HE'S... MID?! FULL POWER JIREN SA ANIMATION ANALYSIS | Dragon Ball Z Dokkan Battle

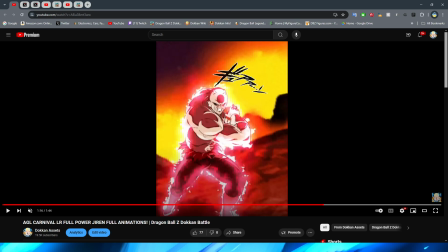61:21 It's so hard to get, like, pausing in between, right, you know, in the frames that I'm looking for here. There we go.
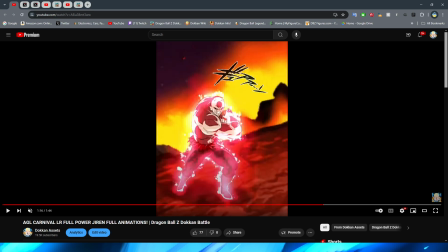61:26 So obviously his arms are, like, kind of back, but then you see him really ready to throw the blast.
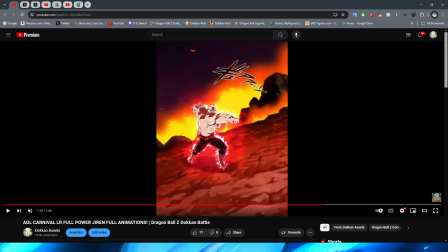61:33 I feel like this is actually okay. Granted, it's a little bit weird because his aura sort of disappears a little bit. It's still there, but it's not, like, as intense, I guess. But maybe it's just because he's moving around and he's shifting. But I feel like this works a lot better for a quick pose change because this is something that would be quick and snappy, right?
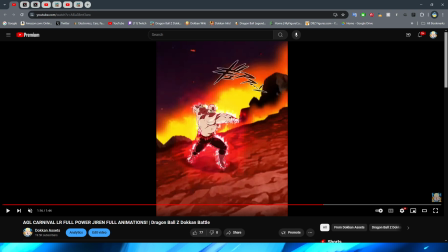61:49 It's like the implication that Jiren's wind-up was so fast that you, like, basically didn't even see it, right? So I think that this works fine, actually, for, you know, how fast this pose changes.
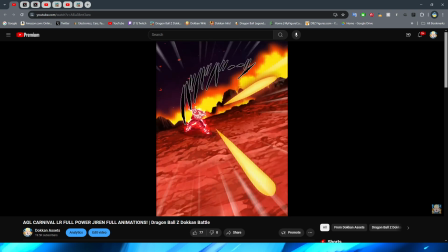62:00 But then you have this little backup shot, and bam, Jiren throwing it forward is actually pretty fluid, and I think they have the right moment to, you know,
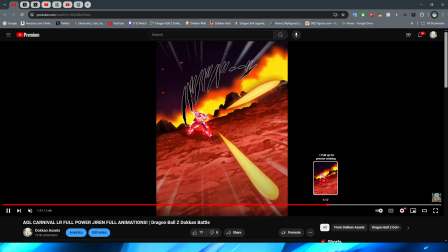62:08 have it be a little bit more snappy in the movement when he literally, like, whips his arm forward and then extends his arm outward immediately.
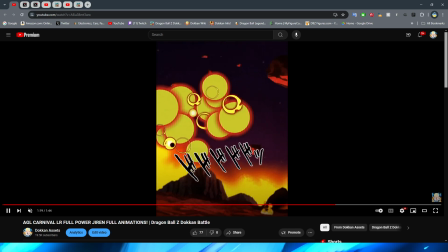62:16 I think that they did a pretty good job on that animation overall. And then, of course, you have all these crazy explosions from Jiren's rapid fire blast.
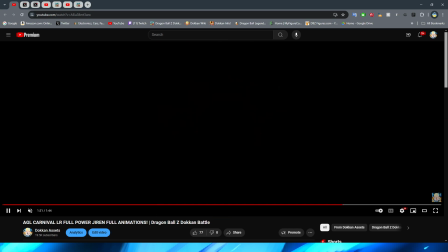62:23 I will say it's kind of interesting that some of the explosions look a little bit, like, dark. You know what I mean?
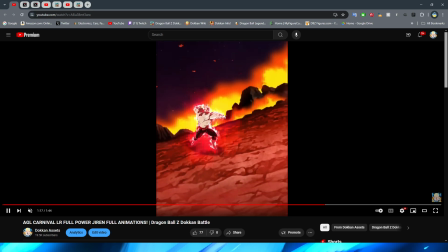62:29 Like, I feel like the Ki Blasts look kind of basic, too. They look very Dragon Ball Super Ki Blast, I have to say, unfortunately.
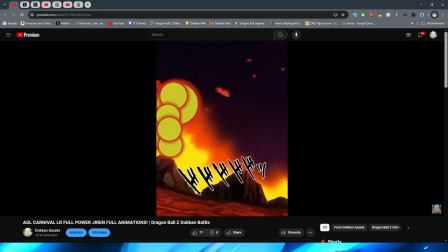62:36 They don't really look like they have a lot of life to them. They're not too bad, and again, I think it is pretty close to the source material as far as I remember. But
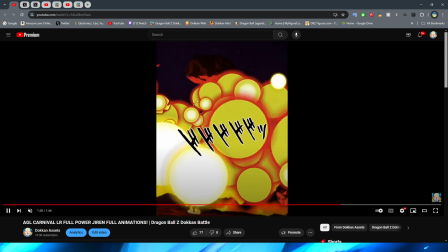62:45 But yeah, the explosions being a little bit dark is kind of interesting because then they still have some brighter explosions in the front.
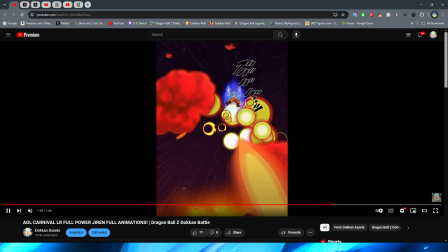62:50 I feel like the only thing that they could have changed is if they would have had some more brighter explosions, because they have a couple even in the beginning of when the blasts are first getting shot,
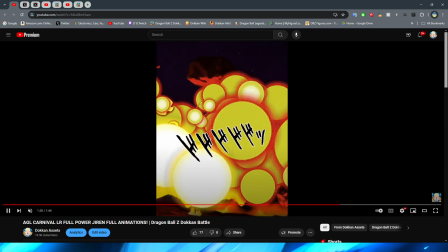62:59 but they really only then appear once again towards the end. So I don't know. I feel like having a couple of these circles be a little bit more brighter would have given a little bit more like...
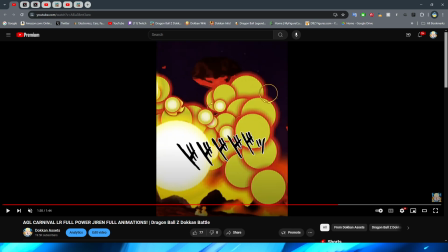63:09 how would I describe this? Like, just a little bit more of a dynamic look, I guess, to the animation, right? Either way, though, I don't think it looks bad, necessarily.
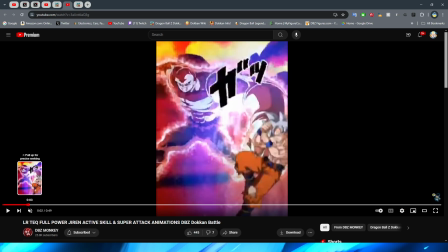63:18 And real quick, I do actually want to watch through the 12 key with you, just so that you can see the comparison between the two, right?
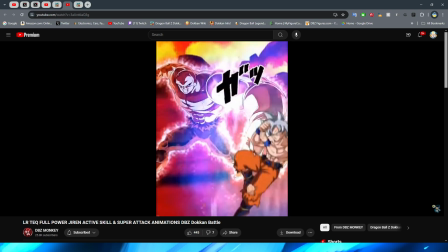63:26 And we'll watch it also in 2x speed on the new one as well. But you can see, yeah,
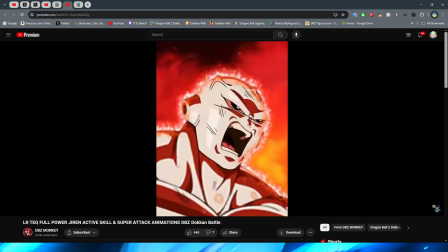63:33 it is basically like the same material that they are sort of referencing, but they do it a little bit differently.
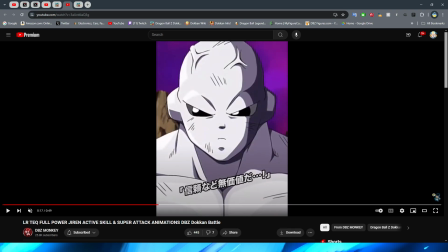63:40 Obviously here, though, it's not the rapid fire blast. They have this just one long, you know, basically blast that comes out of JIREN's hand,
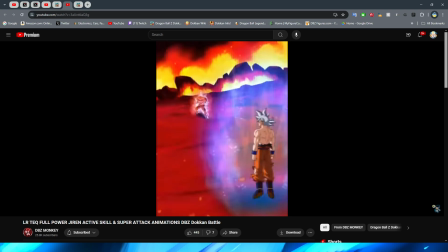63:49 which I think that the new one
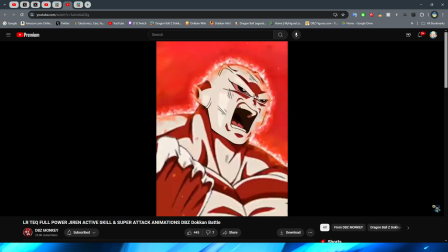63:51 on like a fundamental level is definitely a little bit better in terms of like the way that the full execution is.
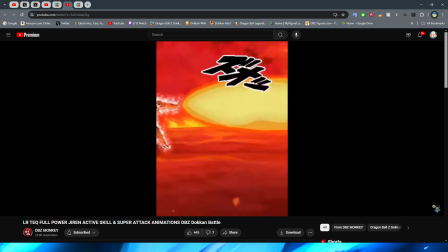63:58 But I have actually seen some people saying that they kind of like the tech one better, and I honestly can't blame them.
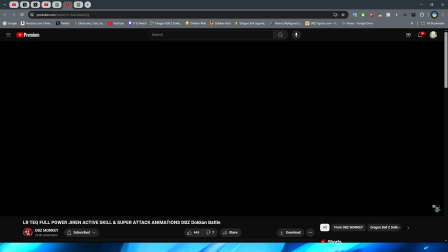64:03 It feels a little bit more fluid, maybe?
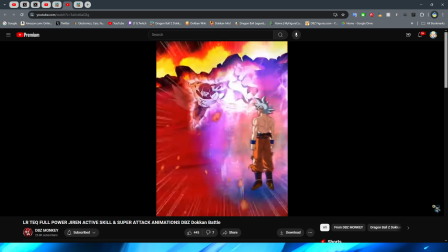64:08 I don't know. I think I like the idea behind the new one a little bit more with like just the way that it's executed,
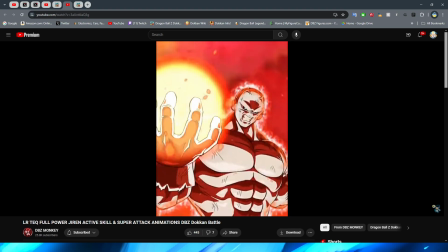64:15 but I think the fluidity of the tech one and the simplicity of it kind of honestly works a little bit better for it,
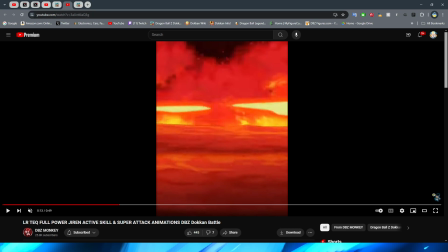64:21 if I'm being honest with you. Let's go ahead now and look at that animation actually in 2x speed real quick, and then we'll move on to JIREN's 18 key super,
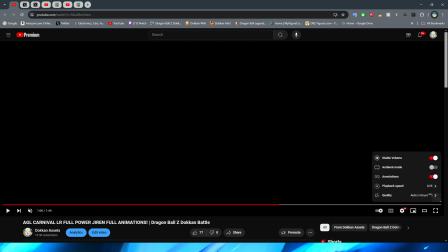64:30 and then we'll look at the rest of the Tech One's animations for a little bit of comparison there, because I want to see how this looks in 2x speed. Let's see. Yeah, so you have everything.
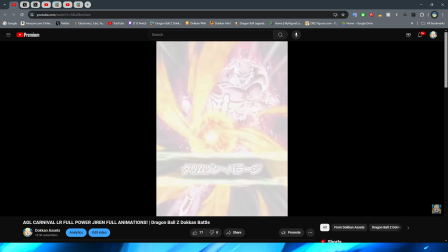64:41 Yeah, see what I mean? It looks a lot more like rapid fire now that we look at it.
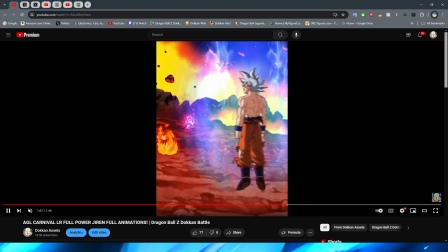64:45 And yeah, it feels super quick when you're looking at it like this, right?
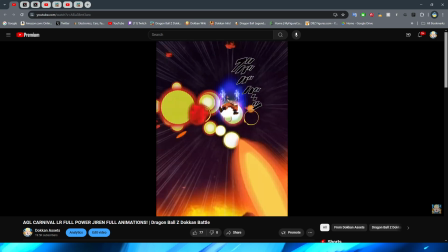64:51 I feel like definitely a lot of the things that are like little nitpicks that I have kind of
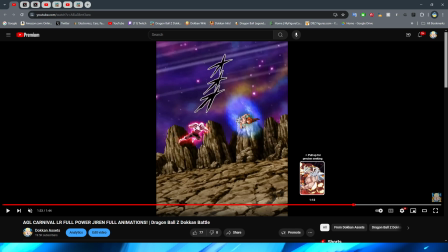64:55 disappear a little bit more in the 2x speed because you're just not noticing them, but it doesn't mean that they're not there.
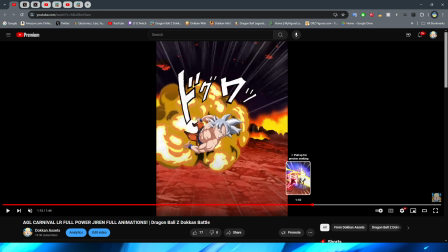65:02 You know what I mean? I don't know. It's definitely a little bit of like a gray area for me. Regardless, though, not bad, I would say. Again, I don't think that any of these animations are necessarily bad.
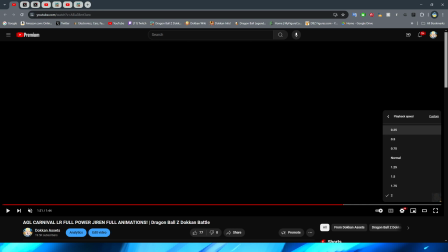65:14 All right, so now we move on to the 18 key.
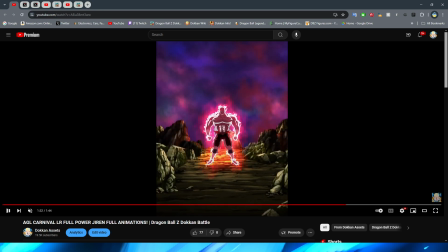65:18 So, this is the one that everybody's been talking about for one specific reason. And I'll show you why in about 5 seconds. But I like the aura in the beginning.